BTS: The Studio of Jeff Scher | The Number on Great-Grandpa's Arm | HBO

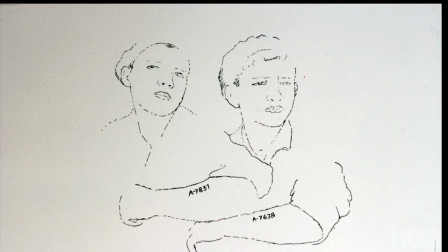And then I painted in the rest of the characters, these two boys.
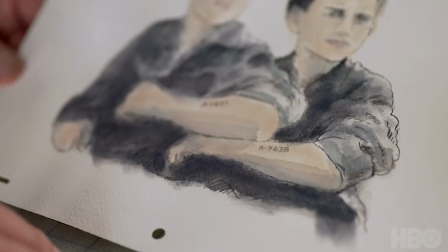and the idea was that the shot would run in reverse so that you start with the boys and
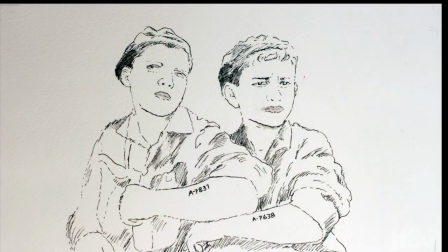they're very human and real and they disappear and all that's left is the numbers.
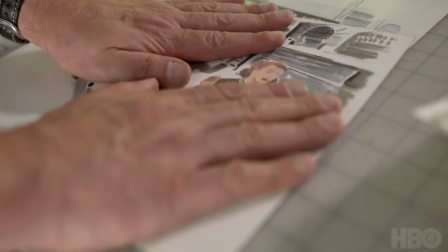So it starts with her and then each person appears one at a time.
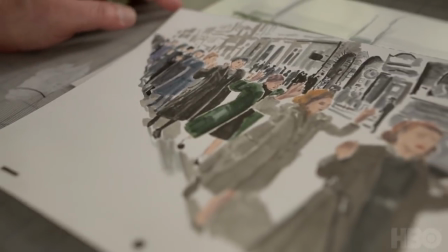You know the idea of painting them on in that way in that particular shot it makes the statement with the one person that's at its strongest and then it gets
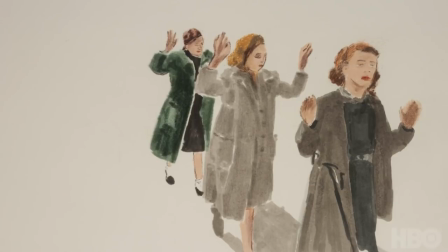amplified even more by the other people and then
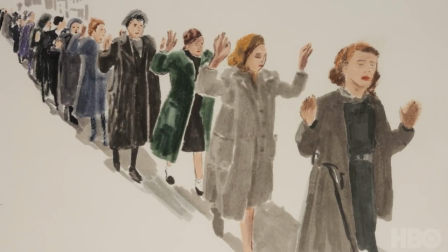having the context bleed on and realizing like oh my gosh this is a city
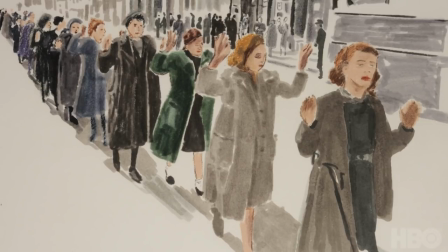street like like one that I could live on. By withholding and revealing in that sequence I think it almost insists on that arc of response.
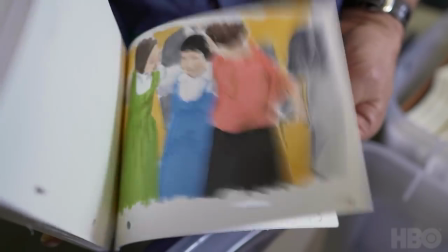You know when you look at the old footage it's It's very easy to say, oh that was another time, that could never happen here. But animating it takes it out of that oldness and makes it, you know, sort of crafted with passion.
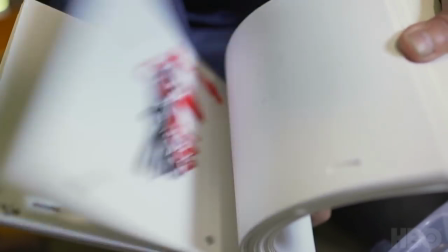It's like, it's other, it becomes timeless and it becomes more immediate.
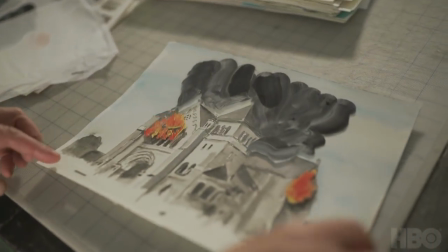This is grown up stuff and why hide it from children they should know, you know, and to present it in a way that is human and disturbing, but, you know, it's real. We live in a disturbing time, and to hide it seems dishonest.